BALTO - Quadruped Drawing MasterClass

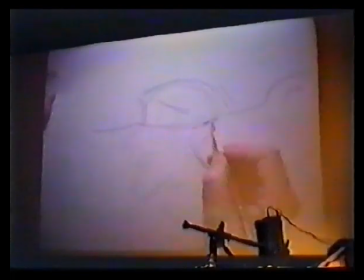[41:04]
Mark Davis always said the ear would always come off the eye line, even if you're going up.
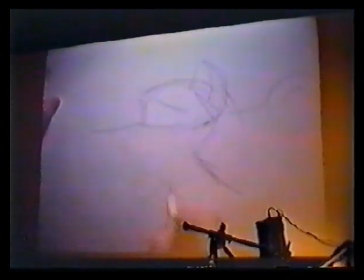[41:12]
You're always going to be pulling off of that. Of course, as you get the bottom of the neck and you define the length of the nose and the thickness.
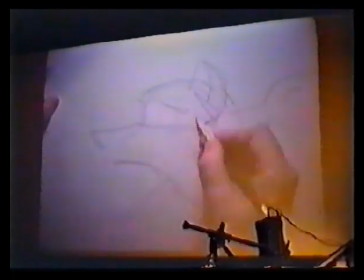[41:23]
And if this is the neck going off into the back,
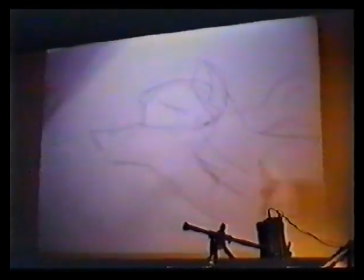[41:30]
into the chest cavity and into over the scapula point here,
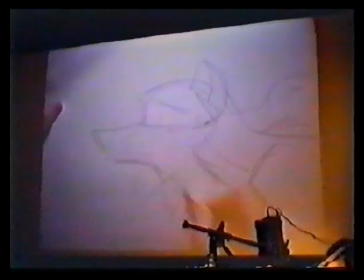[41:34]
and then defining this fur area and how it attaches to the neck, you can start to see that you're dealing with a lot of the same
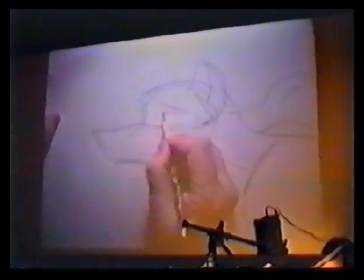[41:43]
issues.
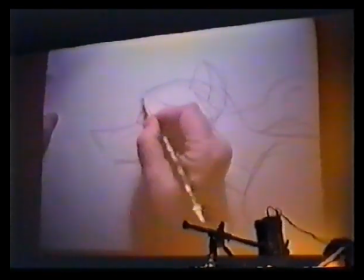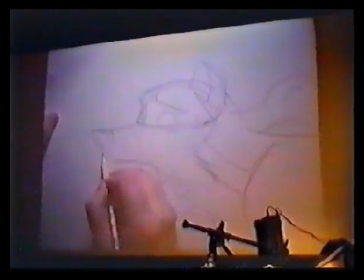[41:51]
Trying to keep things fairly simple, but
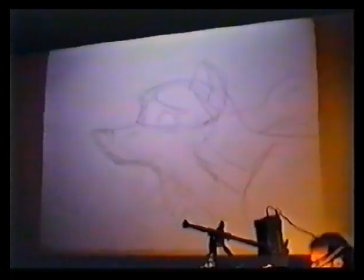[41:58]
can you see what I'm trying to describe here? Now, as we get into that, we have an obvious problem, and that is that in moving the character, we have this incredible piece of mass here that we have to start to really be concerned about in terms of how we're going to move this thing around.
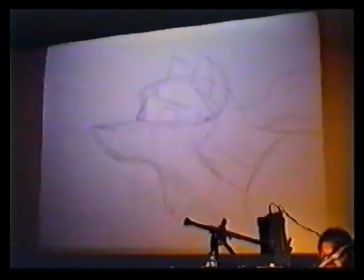[42:20]
And as you can see, again, from Carlos's drawings,
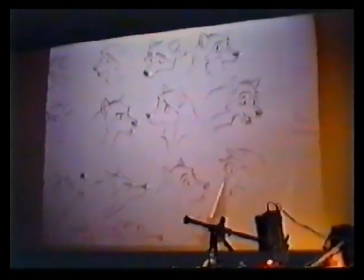[42:26]
the character works really well from a three-quarter profile, practically a profile, three-quarter in every situation.
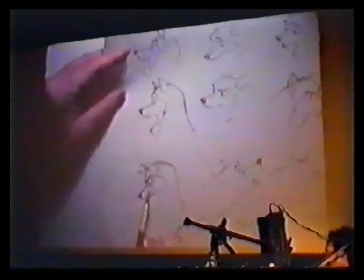[42:32]
Matter of fact, some of the most appealing drawings are when you get into a complete profile, because you have this really nice dynamic shape.
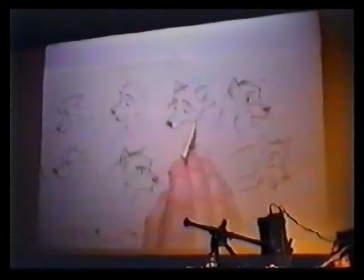[42:39]
The second you start to get into sort of the frontal areas, it starts to get a little muddy. I don't know if Carlos agrees, he's sitting there.
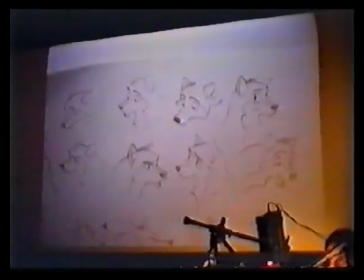[42:51]
But again, we have to start to play with that.
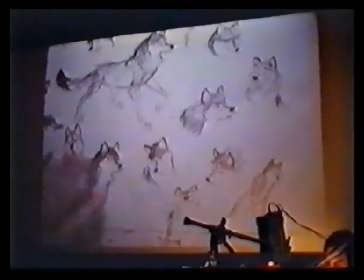[42:55]
Here, on a down shot, you might get an interesting, this sort of works for me, but again, as you get into the animation, you start to turn the thing.
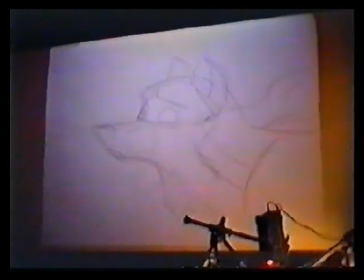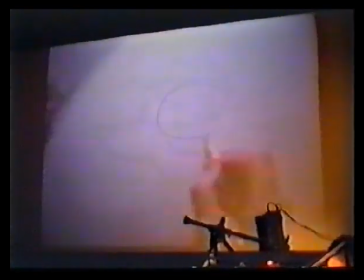[43:09]
You're basically going to be starting to pull in the eye line, try to define perspective.
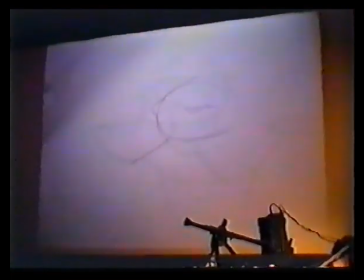[43:19]
And again, the first thing you're going to be going for, which is very much like these early roughs I was talking about, where you're just using
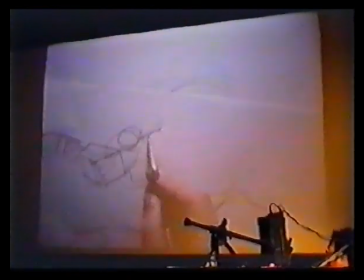[43:28]
a line here, for the nose, because that's a very,
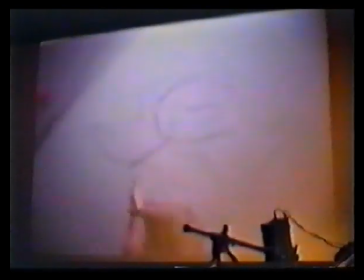[43:33]
very critical part of how you're going to be moving this character, since it's traveling through space so quick, so closer to the camera, I should say.
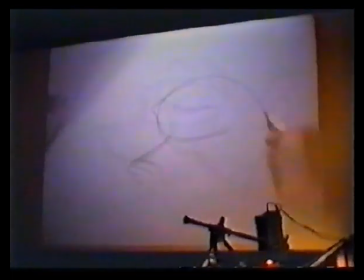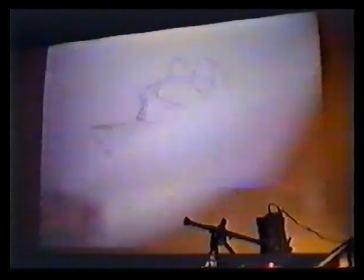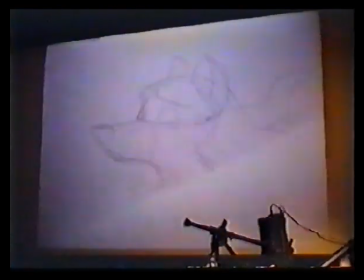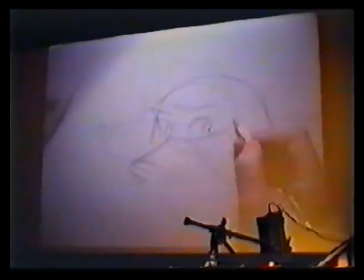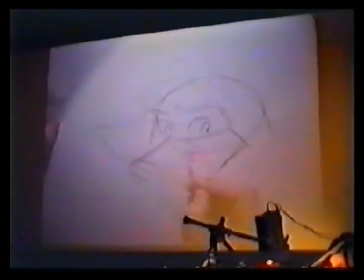[44:01]
Again, we're trying to keep this sort of simple so we can feel that there is a cheek area,
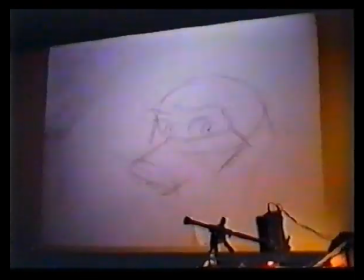[44:11]
little chin, and then we have to connect this area to it here because we're starting to move the character back a bit.
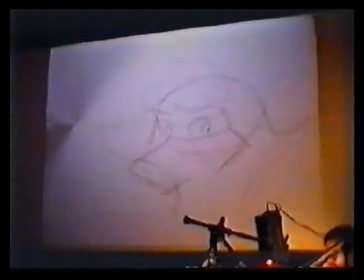[44:22]
Now the other thing is that
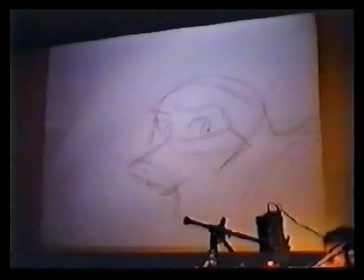[44:25]
these ears that are here, often the ears and the tail give you a personality thing that you have to,
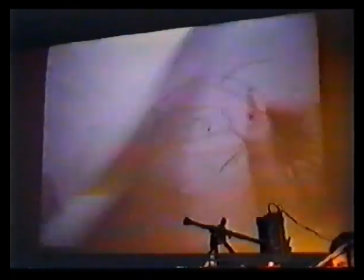[44:33]
so the ears might actually in fact turn over in this direction to try to capture what,
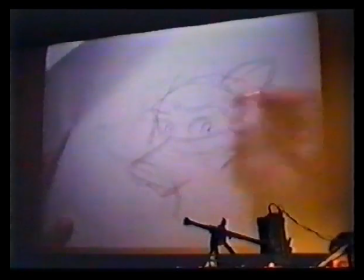[44:41]
and the other side they just turn back in the other direction.
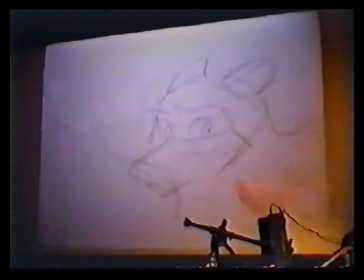[44:44]
They're actually going like this or around like this to try to hear what's happening, so that it becomes
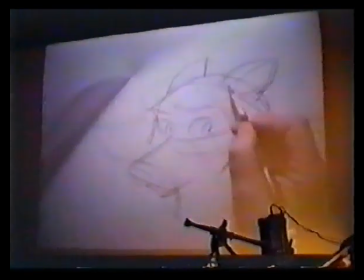[44:53]
a very distinct point of its
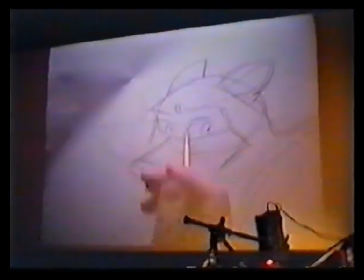[44:56]
thought process and how it's reacting to its environment and its emotions and so forth.
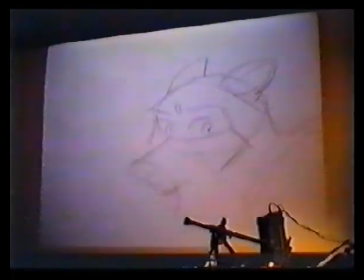[45:05]
Now then, you might very quickly go, whoops,